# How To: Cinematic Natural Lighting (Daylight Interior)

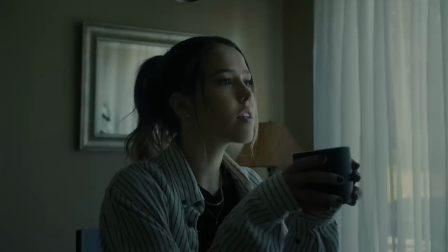440s
Remember, we're not bouncing the light back into fill. we're just you know aiding that roll off from the highlights all the way to the shadows using that
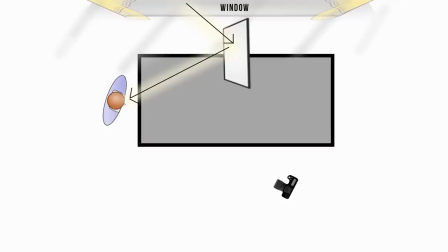448s
bounce card so just make sure to adjust your bounce card your white your reflector and see what works best for you in the shot just you've got enough contrast and enough roll off but you're not completely washing out that dark shadowed side of her face then next after
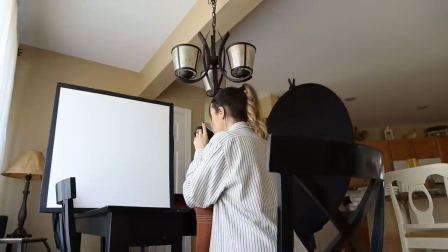462s
that you've got a lot of ambient light bouncing around the whole house you want to utilize that negative feel just to cut down some of the light make sure you got
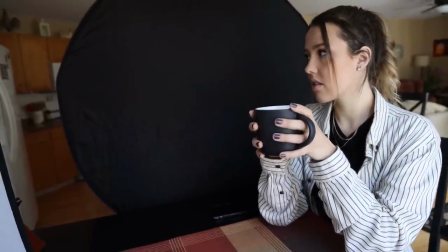469s
the shadows on that dark side like that look we're going for so negative fill does a great job of cutting out that light and make sure to just take that
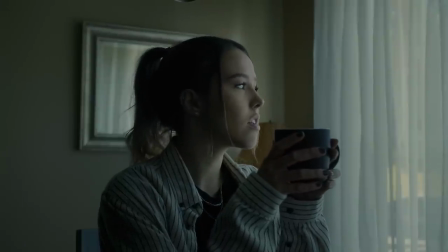476s
in find your frame line get it as close as you want and then your work work your way back and see what works
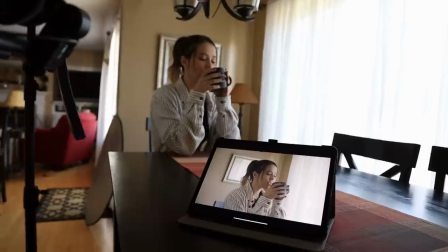484s
for you what works for your shot what works for your scene every lighting situation is different and then again if you're going for more of that
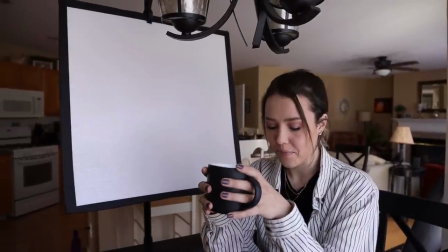490s
high key look don't be afraid to take some balance and just fill in the shadows if if it's too dark and moody for you and you want
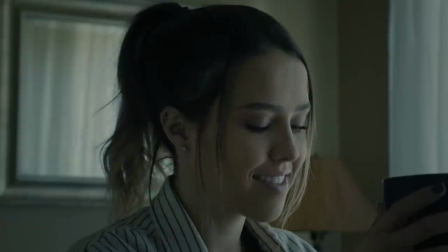496s
that airy look take that bounce card fill in the shadows just a little bit more. And then lastly, we're going to use our haze, our fog machine.
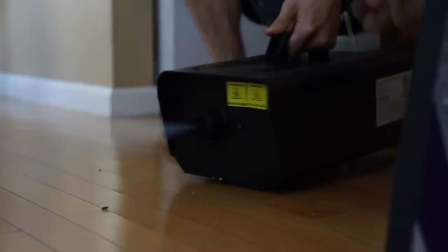502s
I've just got one of those Halloween foggers. They work great once you kind of flap the fog around and get rid of that smoky look.
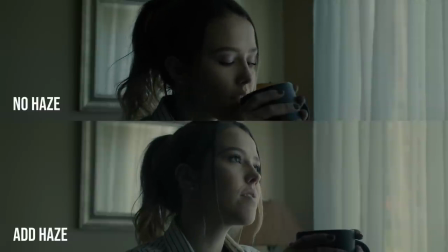508s
But we're going to use that just to add a little bit more atmosphere, a little bit more grit character to your shot, just to make it look a tad bit nicer.
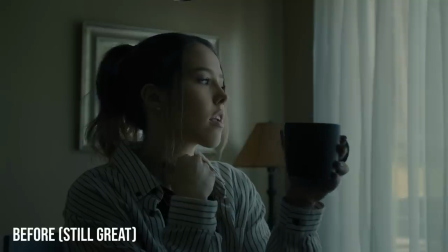516s
And remember, less is more when it comes to haze. And there you have it. We've got a pretty solid interior daylight lighting setup with absolutely no lights at all.
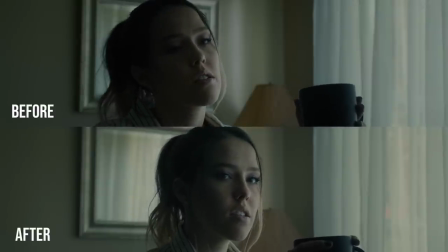525s
So I hope that that you found this helpful. I hope that you found enjoyment out of this. If you got bored, that's totally fine. I've always said class is a lot better with a friend. So go ahead and tag that bestie so next week you can both tune in together and make the next class just a little bit more fun, you know? But that's all I've got for you guys. Class dismissed. Take care, see you next time.